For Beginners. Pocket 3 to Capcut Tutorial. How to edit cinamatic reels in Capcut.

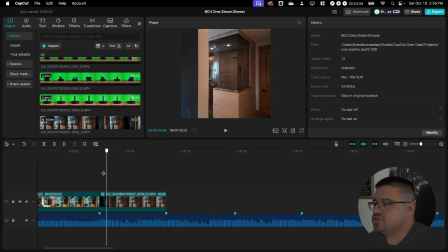(16:29)
Yeah, that was pretty cool. One thing I don't like is that when this track ends, the shower door isn't centered of the frame. So this is the advantage of filming in landscape when you're creating a square video, is that you see more of it.
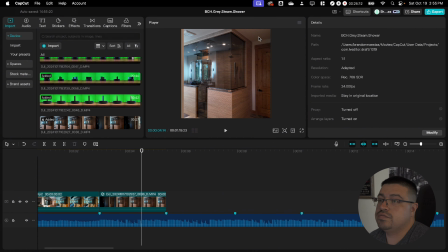(16:43)
If I would have recorded this in portrait, then I would have lost like another quarter off each end of my frame. But since I recorded in landscape, I have flexibility to just select that track and just drag it over a touch so that my end shot is center frame right where I want it.
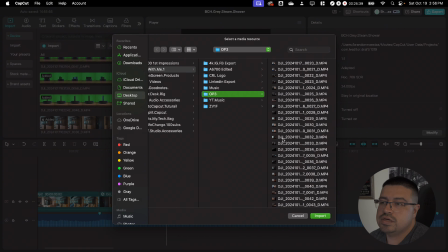(17:02)
Okay, on to the next track. So let's go to import, and I'm just going to scrub through and just try to find something different.
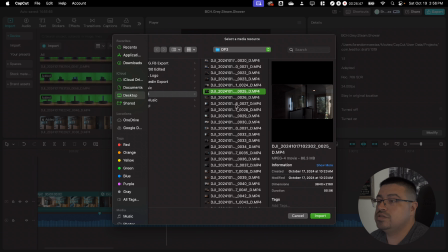(17:09)
I don't really have like a specific order I want to go in. One thing I am trying to do is, if I have a clip that's moving to the right, the next clip should be moving in a different direction, any direction, it doesn't matter. So I try not to have two clips that are moving in the same direction consecutively.
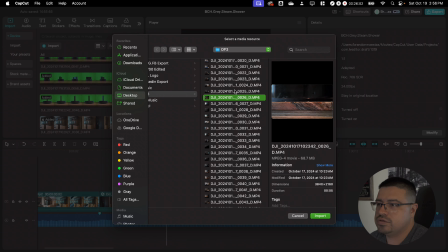(17:27)
So I'm just going to go and pick ones that I think look cool. Let's go ahead and import that.
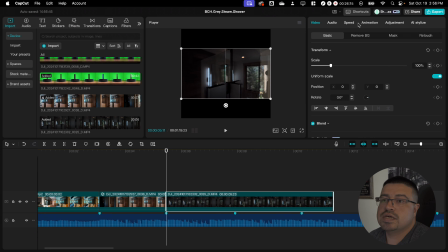(17:31)
Again, I'm just going to drag and drop it. I'm going to select it, go to speed, and I'm going to go to standard. I'm going to drop that down to 40% and just see how that looks. It's a little out of focus there, but right when it gains focus. Let's try that.
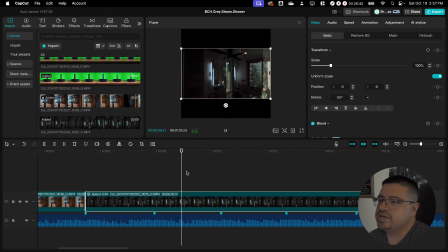(17:48)
So I'll select it, hit Q, and I still don't like it. So maybe right there. Let's try that. I'm going to select it, hit Q. The magnetic timeline is going to drag it to the end of the previous clip. Okay, I think I like that. So you see where my beat markers are?
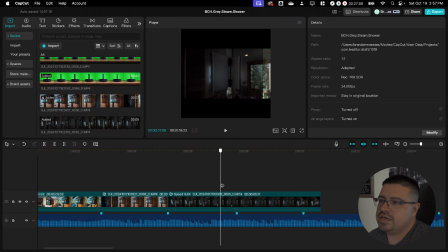(18:01)
So the hinge starts at the top of the frame, and as I get to the next beat marker, it's at the bottom of the frame almost perfectly. So that's kind of what I'm after, is like symmetry in motion, I guess, where if I'm recording this hinge, for example, you see how the bottom part of the hinge is showing in the frame.
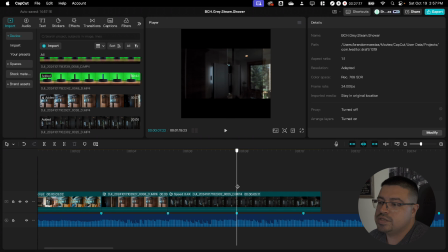(18:18)
And by the time I get to the next beat marker, the top of the hinge is more or less on the top of the frame. It's not perfect, but it's good enough. So I'm going to go ahead and select that and hit W. I'm going to select the track, and I'm going to resize it so it fits the square frame.
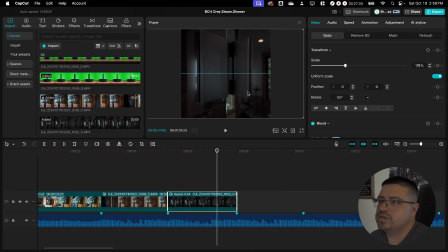(18:34)
And I'm just going to make sure that hinge is centered of the square frame. Oh, and one more thing, guys.
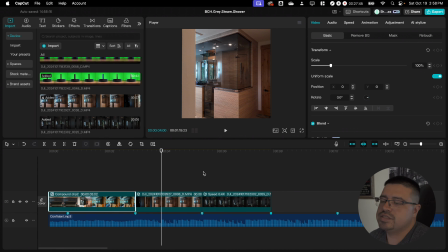(18:39)
I'm going to select these tracks, and I'm going to remove the audio as I edit, because I don't want any audio from the original clips playing, other than the only audio that I want is my music track that I spent so much time selecting, and the sound effects I'm going to put in as soon as we're done here.
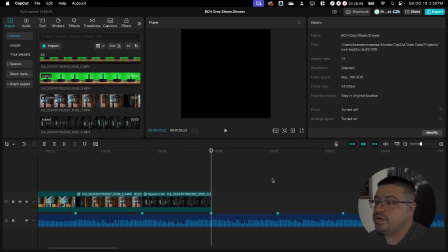(18:55)
So now I'm just going to repeat this process until all of my clips are in a fashion that I want them in. And then I'm going to move on to transitions and sound effects. Now, one thing about transitions is that you don't want to overdo it. It's really easy to do.
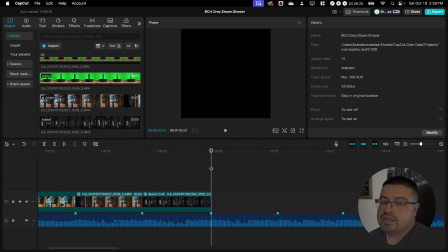(19:11)
You just want to be very subtle. So I'm just going to do my best to only put it where I feel like they enhance the movement instead of distract from the movement.
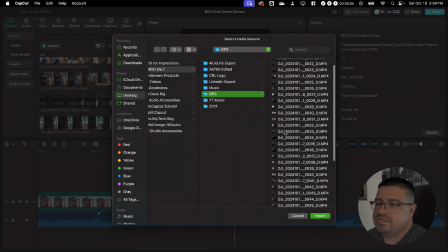(19:20)
Oh man, this is probably the hardest part, because you feel like you love all the clips that you took, but you can't possibly use them all.
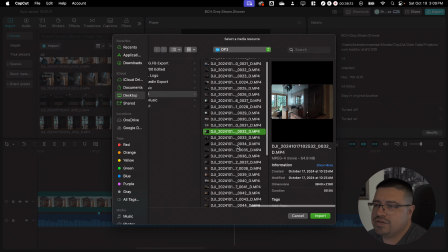(19:29)
You just have to pick the best ones. So it's almost like if you have kids, it's like, who's your favorite? I only have one kid, so I don't have that problem, but I that's how I feel right now.
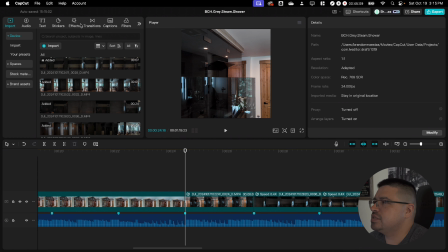(19:41)
Okay, so I think this is a good opportunity to add a transition. Transitions.
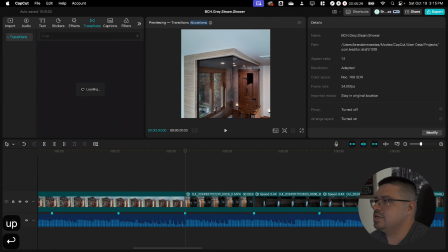(19:47)
Oh, I actually wanted up. I always get that confused, up and down. And I always get it exactly wrong every time.
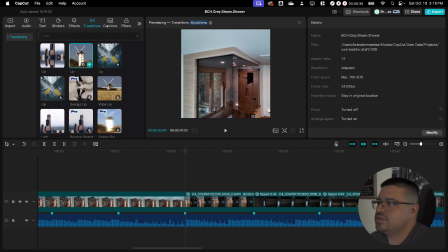(19:55)
So I like this up. it kind of adds to the motion that already exists inside of the next frame.
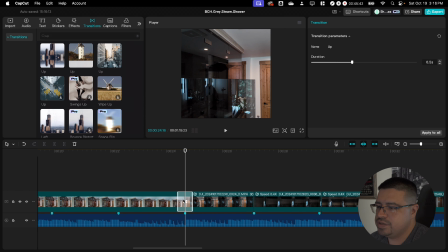(20:00)
Yep, that's the one. Let's drop it in there. It's very subtle, but it's nice.
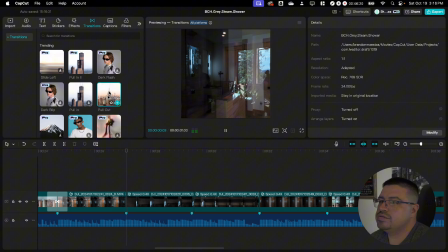(20:08)
And then one more transition here. Pull out. Yep, love it.
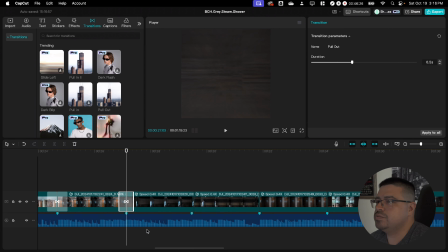(20:14)
So it just adds to the motion that already exists. That's the key to transitions.
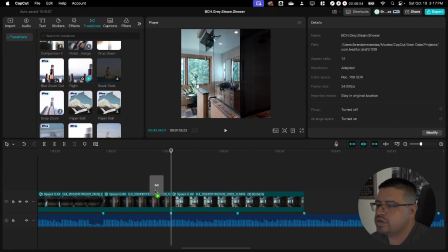(20:24)
Maybe one more here. Yeah, let's try that. Let's try that if we slow it way down. Oh yeah, you see that?